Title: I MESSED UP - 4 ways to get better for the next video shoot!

I just wanted to take a little bit of time to be honest and show you a few ways that I could have done better on this most recent shoot that I had with a client of mine when we did this case study video. So first things, I wish I would have allotted more time to set up and tear down. We got there about an hour and a half before we were gonna hit record and start rolling on this interview, but I wish I would have had at least 30 more minutes, so like 2 hours to set up, because I really didn't have a great idea of what the room was gonna feel like, and there's a lot of things that I could have tweaked a little bit more if I had some more time. And then I wish I had more time to tear down, because right after this we had another shoot set up, still in the same general area, but it was in a different building, so we had to tear everything down, roll it over to this new building and get set up again, and we were just late, so we didn't have much time to really dial in that set. So yeah, I wish I would have planned for more time on the front end and on the back end. I chose this location really because I'd filmed there before, so I knew a little bit what to expect, but I knew that it was more of a blank canvas, and I knew that these chairs were already there,
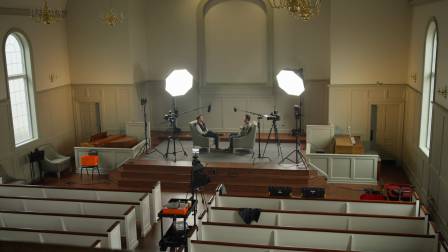1:29 and I knew that I wanted to use these chairs specifically.
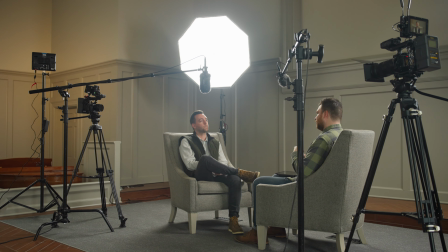1:32 I liked the chairs, but it turned out to just be a little too simple. It was just a little bit boring, just with the plain walls. I really wish that I had time and I would have thought through bringing in some set decoration, like a coffee table and some plants. And I actually,
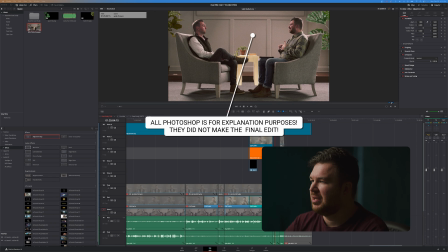1:58 excuse my terrible Photoshop skills, but I photoshopped in like a couple of plants. So you can see a plant over here behind me on the right, and a plant over here on the left, and then a coffee table in the middle,
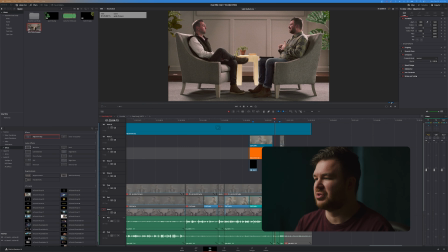2:14 just to give some sort of visual interest besides just us and a blank wall behind. I even photoshopped a little bit of the sides.
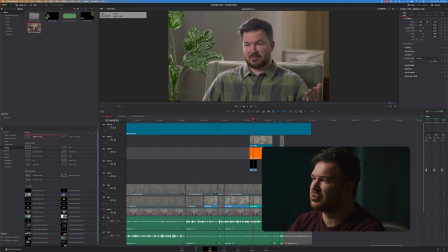2:26 So just to give some sort of visual interest on this side of the frame, to where it wasn't just a blank wall. Same on the other side.
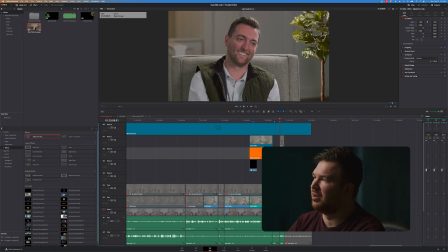2:40 Have that tree, some sort of plant over here to break up just this empty space. The other thing that I would have done would be to set up some sort of flag or diffusion for
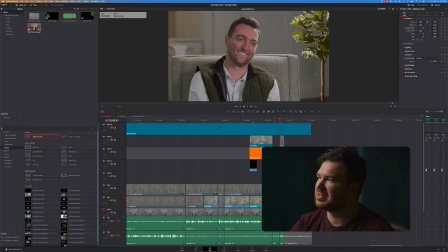2:57 the backlight on myself and the person I was interviewing. I fixed a little bit of it in post-production with the grading, but the backlight on the chair,
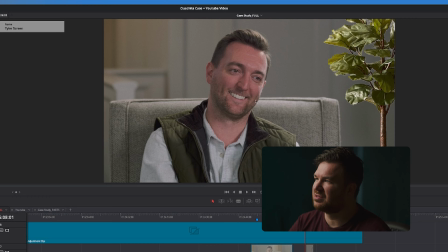3:11 and especially on his hair and his face, was just too bright in relation to like the dark side of his face. And so I would have in this section just thrown up like a
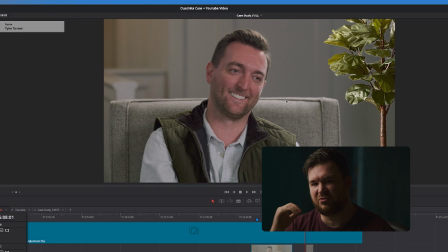3:29 small like 1x1 or 2x2 diffusion, just to knock down the level of that light a little bit, since we were
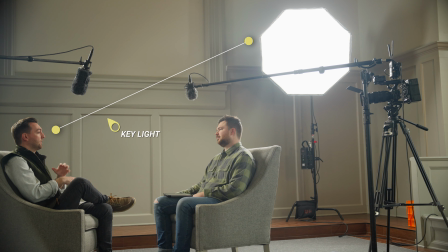3:38 using only 2 lights, and those were functioning as the key and the backlight for each person.
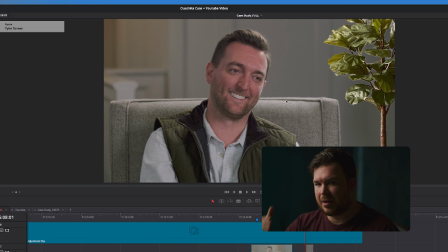3:45 So I would have taken the time to set up another piece of diffusion to be able to cut that down and really get the backlight ratio dialed in exactly where I wanted it to be.
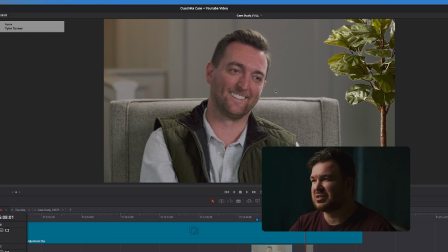3:59 Another thing that I would have done differently with the lighting is there's just not a lot of contrast on his face. It's really flat.
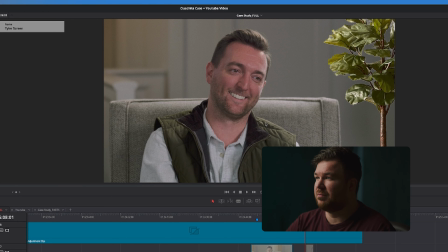4:08 Now it's flattering, it looks good, but I just wish that there was a little bit more contrast between the key side and the far side, the dark side of his face. And the way that I would have done this is I would have put up some negative fill.
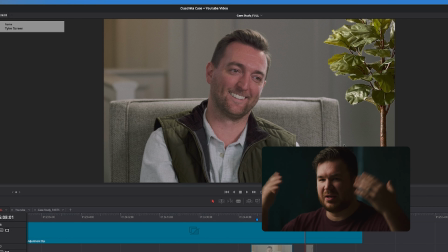4:27 The negative fill is just black fabric that you can hang up, and it just kind of soaks up the light from that side.
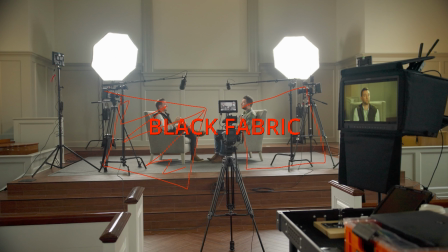4:34 So that would have given a lot more shape to the face. This side of the face would have been a lot darker. Another thing that I wish I would have done was set up the 2 bead cameras on sliders.
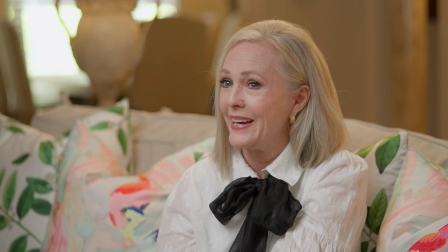4:49 Now I have an automatic slider from Edelkrone,
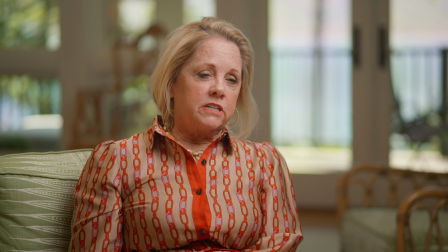4:53 and you can set just an A point and a B point, and it will loop back and forth, and you don't even have to think about it.
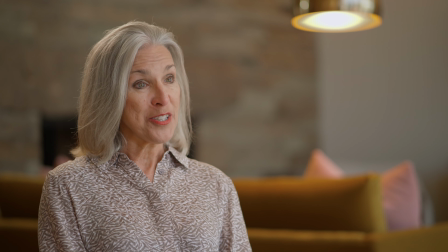5:00 But that as well would have added a lot of visual interest, just a very slow movement,
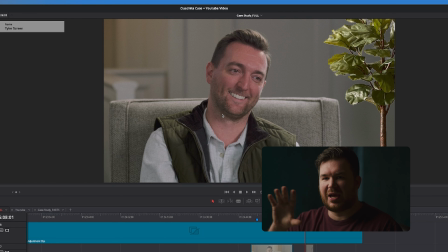5:07 pan left to right to get some parallax of the background in the back with the tree. And, you know, we did set up another light on this background that was a warmer color to try and give a little bit of color separation, and that helped a lot.
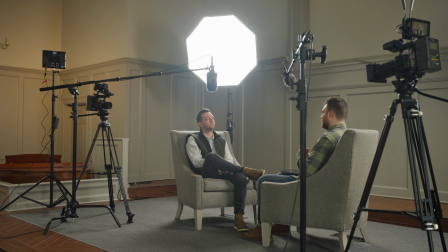5:26 Adding in the tree, adding in a slider to give some movement,
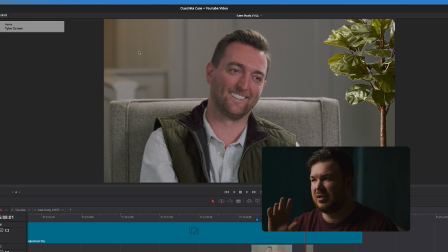5:32 to create some parallax, really would have made these B camera shots really pop. Yeah, just gotta be honest. Every shoot that I go on, I try and do the best that I can, but it's never perfect. I strive for perfection, but there's always opportunity to learn, to grow, and to get better for the next time. So, thanks for watching.